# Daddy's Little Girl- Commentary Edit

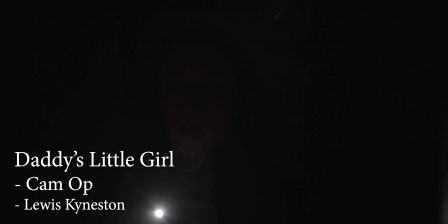So Daddy's Little Girl was a second shoot which operated on handheld in comparison to Child I Love You.
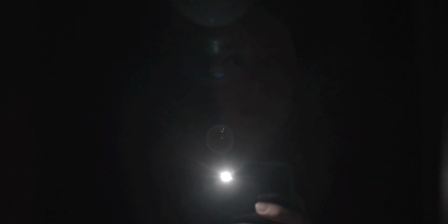This scene here coming through the hallway I was able to use the EasyRig which made the movement going from the door to the living area much more smooth.
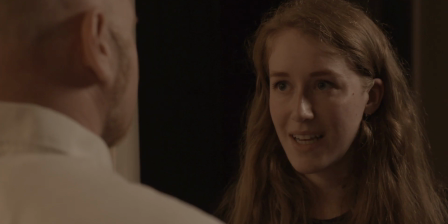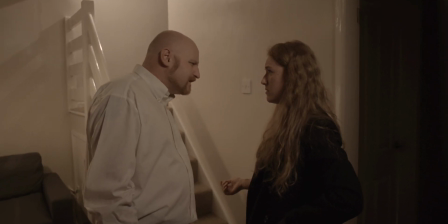We were able to do a quick test shoot the day before just to make sure I was able to use the EasyRig and make sure that it fit comfortable and that I knew how to use it.
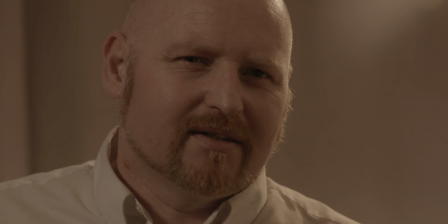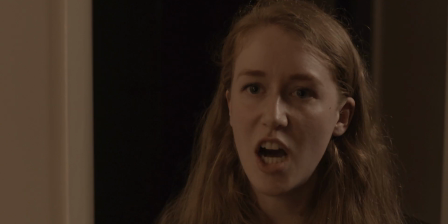We did have a few issues the main one being the lenses we didn't climatize them upon arrival to location my first and second aces
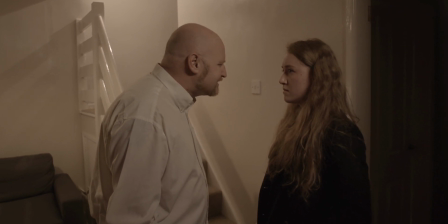forgot to do that the solution to this problem was that we had lights on set which meant that we could just put the lenses to the light carefully holding
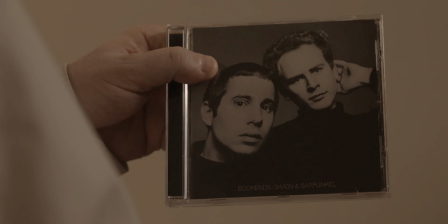them so they don't fall the heat from the light then put the heat onto the lenses which meant that
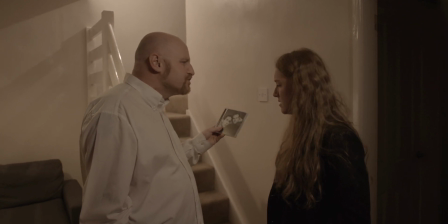climatization would happen quickly so
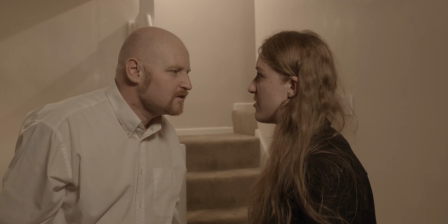with this shot here rather than having it static on a set of sticks and the two actors fighting i decided to get the easy rig out throw the camera
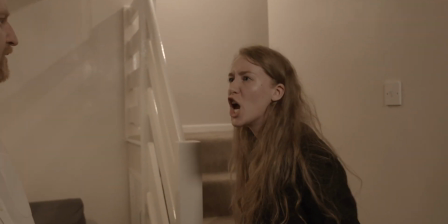in and out just creating that bit more emotional feel so the audience can see just exactly how much anger there is between both dad
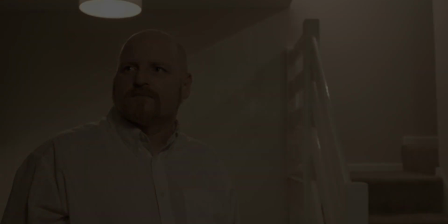and daughter in the scene.